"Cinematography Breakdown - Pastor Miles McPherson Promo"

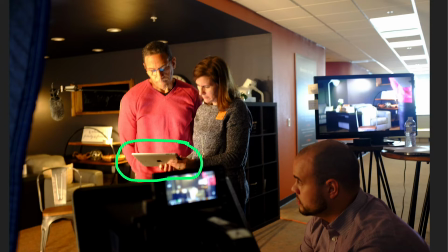[4:09]
We're using my favorite iPad teleprompter app called Prompt Smart Pro, which I'll link to in the description. But what I love about this teleprompter app is that it's actually voice activated. So as the pastor on the on-camera host goes through the script, it'll automatically scroll the text up.
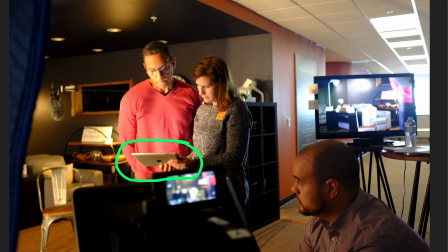[4:28]
And I'd say it works pretty well. Every once in a while you get a hiccup, but not more often than you would if you just had somebody operating it.
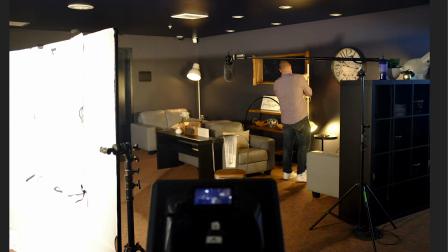[4:36]
So anyways, let's hop back into the lighting. So this is kind of our setup here, and as you can see, we just have a key light over here to the left, and we have no fill light over here.
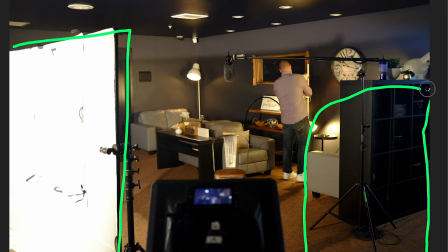[4:49]
I know like in college and a lot of courses, they try to teach you 3-point lighting and say you should have a key source here and a fill source here and then like a backlight here.
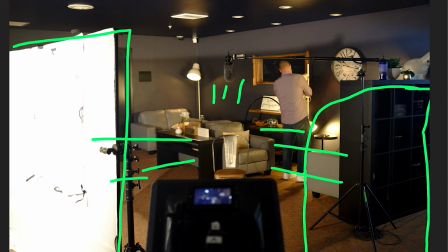[5:03]
But to be honest, for most of my shoots, I only bring a single source key over here on one side, and then if anything, we'll just use ambient or practicals in the background to kind of fill out the rest. But the reason I don't use fill light a lot of times is because I use such a big soft
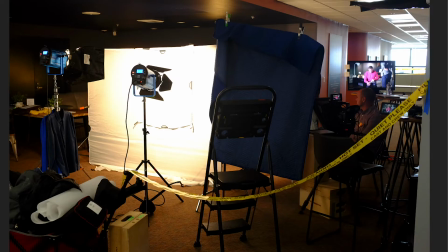[5:22]
source coming from the side that it wraps really well around the talent.
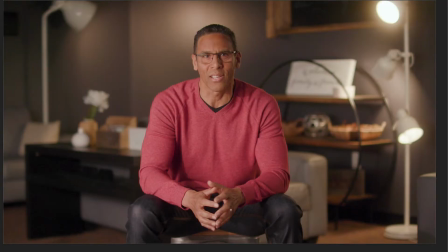[5:28]
So as you can see here, we're getting light. It's all coming here pretty evenly from this source just off camera over here. But because it's so big and it's so soft, it's actually wrapping around his face.
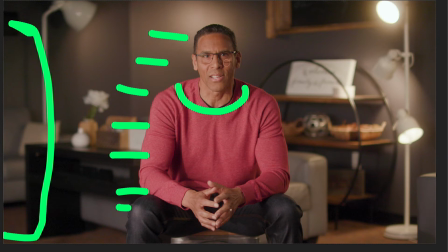[5:44]
So you can see over here is a little bit darker on this side, but not a ton. And that's literally just the big soft source wrapping around here. There's no other light coming from over here lighting him from this side.
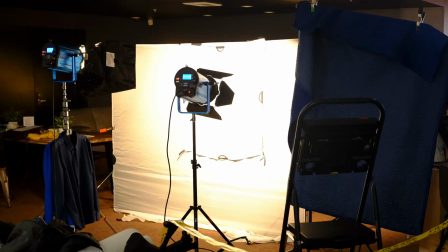[5:58]
So another thing that I did with my lights here is that I double diffused them. I think these are Dracast lights. They're like LED equivalents of 1K lights, and that's just what the church had, so that's what we used. But if we go on this view here, you'll see
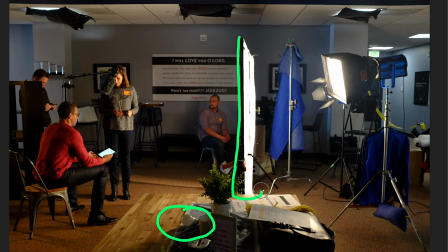[6:16]
right here we've got a quarter stop of silk diffusion inside of a scrim gem. But you'll see we've got one of the 1Ks here in a softbox. So it's being diffused once right here, and that's a quarter stop silk as well.
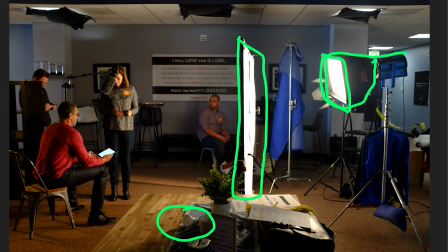[6:31]
And then it's diffusing the light, spreading it before it hits here. So it's getting softer here. One, it's already a little soft because it's an LED Fresnel and not a tungsten Fresnel, but it's getting softened here. And then it's spreading out more, it's getting softened again, and then it's traveling pretty far,
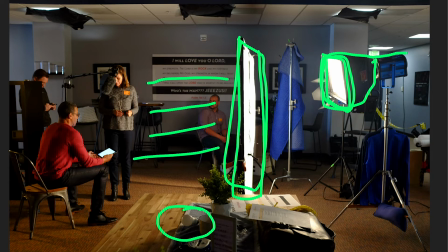[6:50]
like a good 6-7 feet before it's hitting our talent here, Pastor Miles.
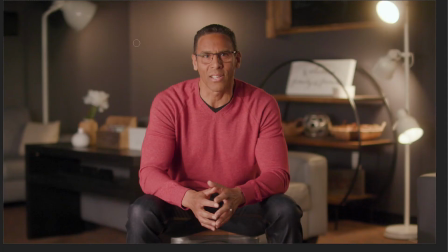[6:55]
And the result of that is that it's just this really nice big soft source that just kind of almost evenly lights him, but there's still a little bit of shape here, but it has a nice natural look to it.
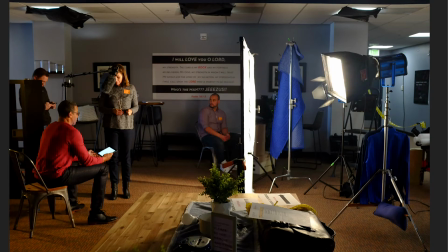[7:08]
So if we look back here, this was diffused here, but we had another one here,
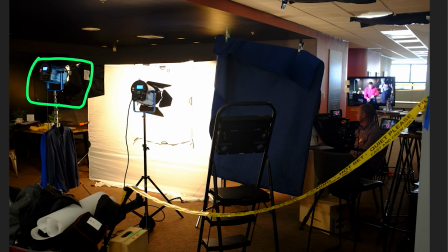[7:15]
and I think this was probably because I couldn't find another softbox, but we had this light here, which was just an open face 1K LED. So I put a second quarter silk diffusion from our smaller scrim gem set here. So it's going through 2 layers of diffusion, and on this I probably spotted it a little bit too,
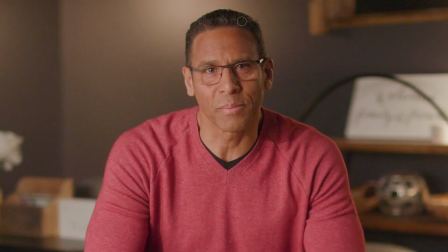[7:34]
because what I wanted to do was I wanted his face to be just a little bit brighter than the rest of his body here.
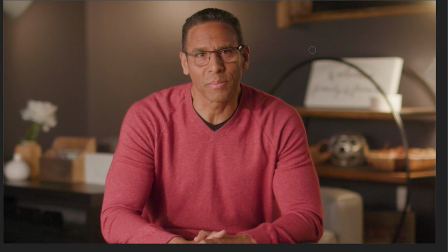[7:43]
It looks pretty even, so it's a pretty subtle effect, but whenever
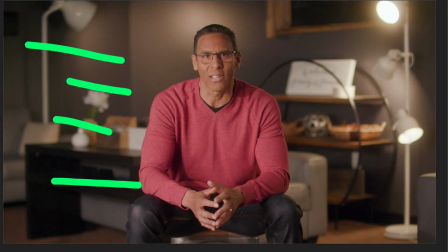[7:49]
possible I try to get the face of somebody to be just a little
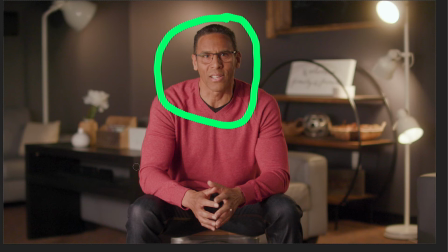[7:53]
bit brighter than the rest of the frame to kind of help direct the viewer's attention to the face. Sometimes when you're doing these really big soft sources of light, one of the drawbacks is that the person's legs or arms here will be just as bright or brighter than anything else.
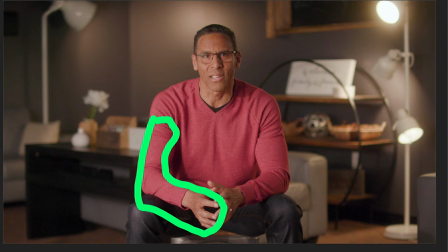[8:12]
So whenever I do that, if I can, I try to get a little more light here.
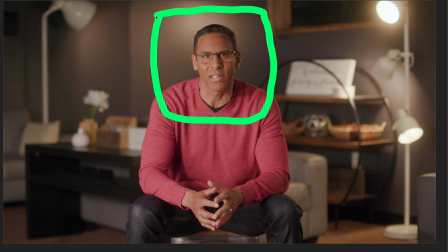[8:19]
This is something you could obviously do in post as well. You could do a little power window and change the exposure just a little bit on the face to draw a little more attention, but whenever possible I try to do that in camera.
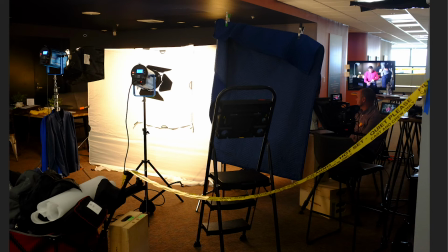[8:30]
One other nice thing about having such a big soft source, this is probably like 6 feet by 6 feet or so, is it allows me to light almost from the side.
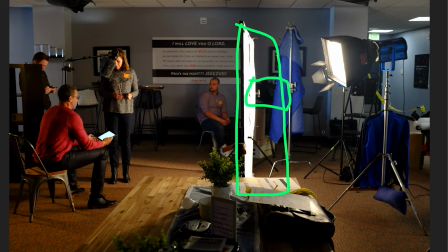[8:43]
So if the camera's here, this light here is coming almost from the side.
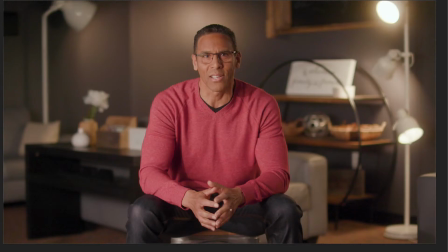[8:49]
I think a mistake that a lot of filmmakers make, and I made this mistake too, is you say, okay, here's my person, so what I'm going to do is I'm going to put a light
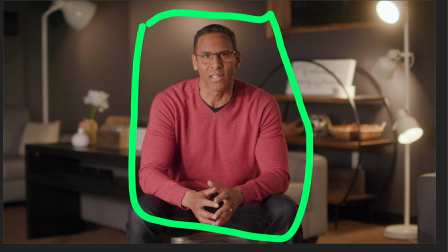[9:00]
shining almost behind the camera,
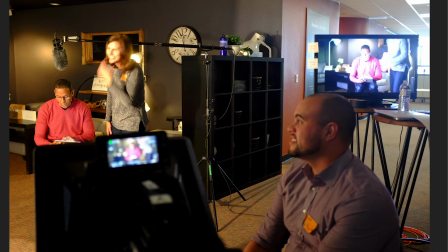[9:04]
like almost like I'm going to put a light like right here above the camera to shine at my talent. And what that's going to do is that's going to create a really flat image, but it's also going to give you a lot of problems with glasses.
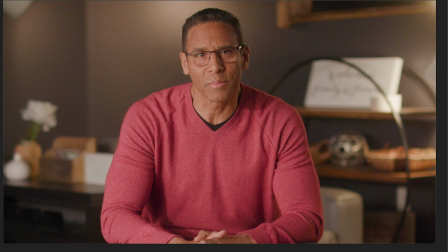[9:20]
If you do what I'm doing here, which is a big soft light from the side here,
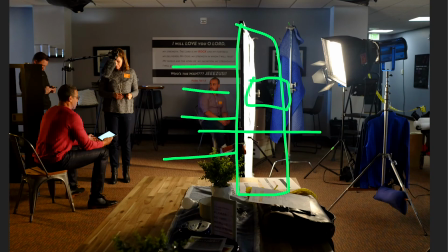[9:26]
and it's coming from the side, what that really will do is help when you're filming somebody with glasses.
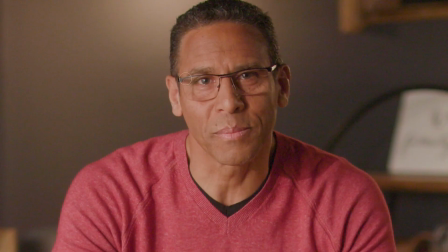[9:32]
You'll see that in both eyes actually there's a catch light, and both eyes you're getting the twinkle here and a twinkle there, but there's absolutely no glare in his glasses at all, which if you've ever tried to film anybody with glasses,
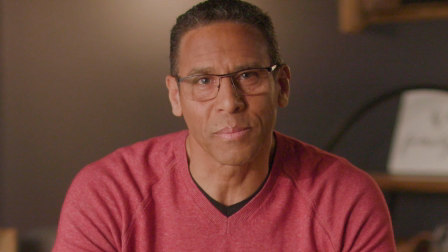[9:47]
you know how big of a pain in the butt that can be when you're getting that glare. So that's another perk of doing a really big soft source coming in from the side,
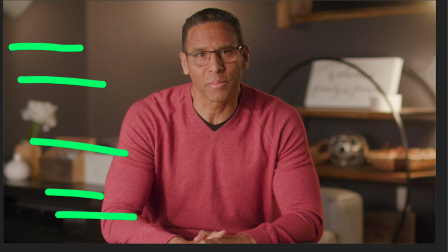[9:55]
is that it's so big that his eyes will catch just a little bit of it, but his glasses won't.
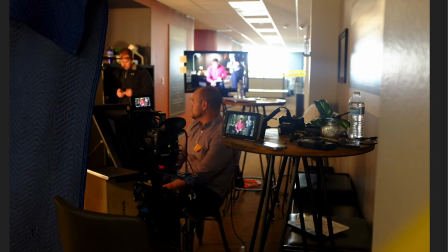[10:01]
So here's another little look here. We've got the teleprompter, and this is on the Canon C200. We're shooting 4K RAW. Looks like we have my small HD 702 bright on set with us,
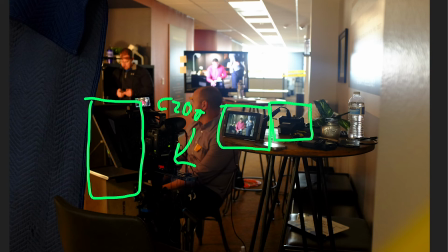[10:19]
and then we also had my Teradek wireless receiver, which was going to be sending a signal to our client monitor here, which was just a random TV that was laying around the office. So gear-wise, I think that's got us pretty much covered.
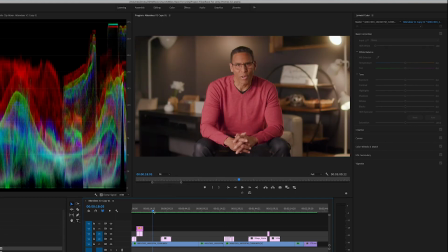[10:32]
Then the only other thing I want to note is that in editing, we're shooting Canon C200 RAW. So I just put a LUT on there, which is the ones that comes from Canon's website.
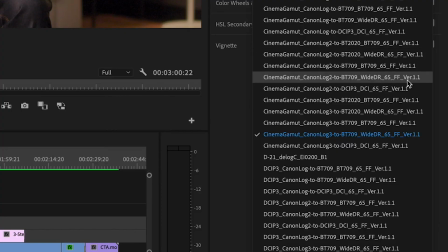[10:44]
It's a free download. For pretty much anything that I shoot in Canon RAW, my starting point is pretty much always the Cinema Gamut Canon Log 3 to BT709 YDR look.
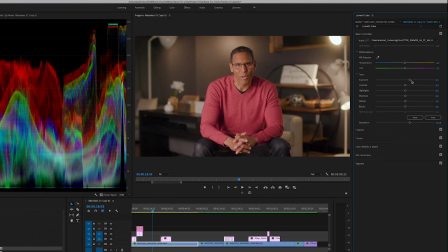[10:56]
That's typically what I start with, and then a lot of times I'll boost exposure a little bit and boost the saturation a little bit.
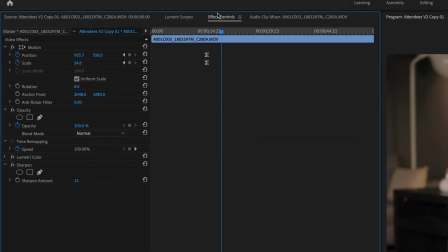[11:04]
The only other thing that I did to these clips is that I also sharpened it by 15%.
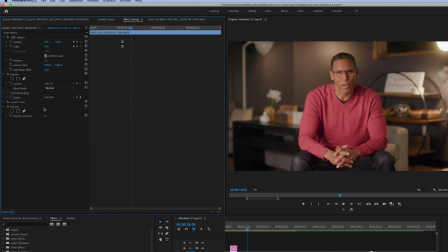[11:10]
When you shoot compressed on the C200, that automatically does noise reduction and sharpening in camera, but when you're shooting RAW, you're just getting a truly raw image. So you kind of have to do a little bit more tweaking to it in post, but you can get a really nice look there that I really like from the camera.
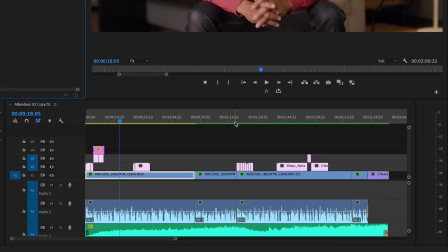[11:27]
And then I think the only other thing that I wanted to note, and this has saved my butt a lot of times.
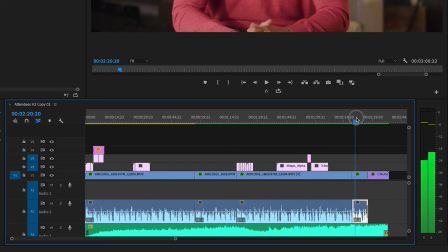[11:32]
So this promo, if you watched it, it's roughly 2.5 minutes long, and it's pretty much just a pastor on screen talking.
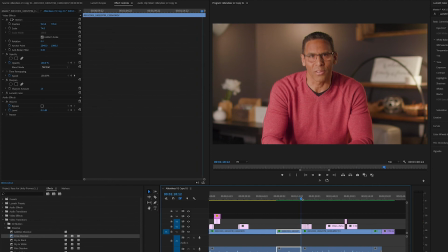[11:41]
We had a little bit of motion graphics in here, but one thing that can really spice things up just a little bit is just adding some stock videos just to add a little bit of life.
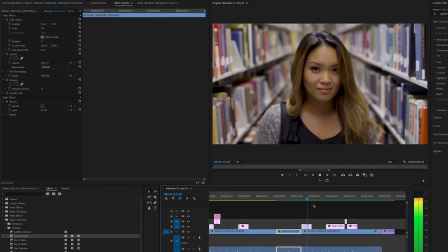[11:50]
So these stock clips here were from my Film Pack subscription. I just went on there.
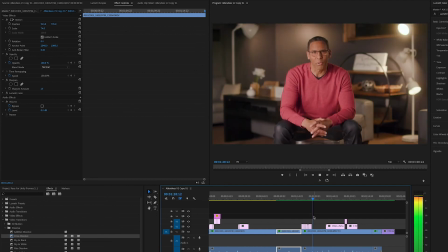[11:54]
They have a whole bunch of video portraits. So I just grabbed a couple of those.
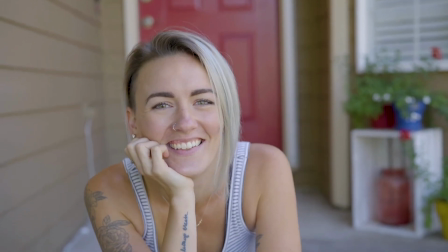[11:59]
This whole piece was on diversity, so it was pretty easy to find a bunch of diverse video portraits, and I'll link to Film Pack as well. I use them on almost every church video I do just because they have such great stock clips to just supplement the projects that I'm doing.
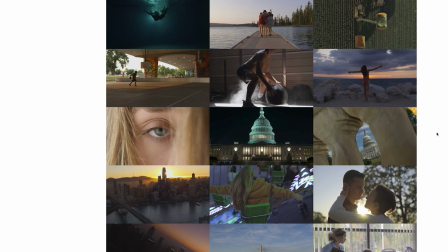[12:17]
And it comes really in handy when you're doing church videos and you're light on budget and you just need a couple of clips, slices of life.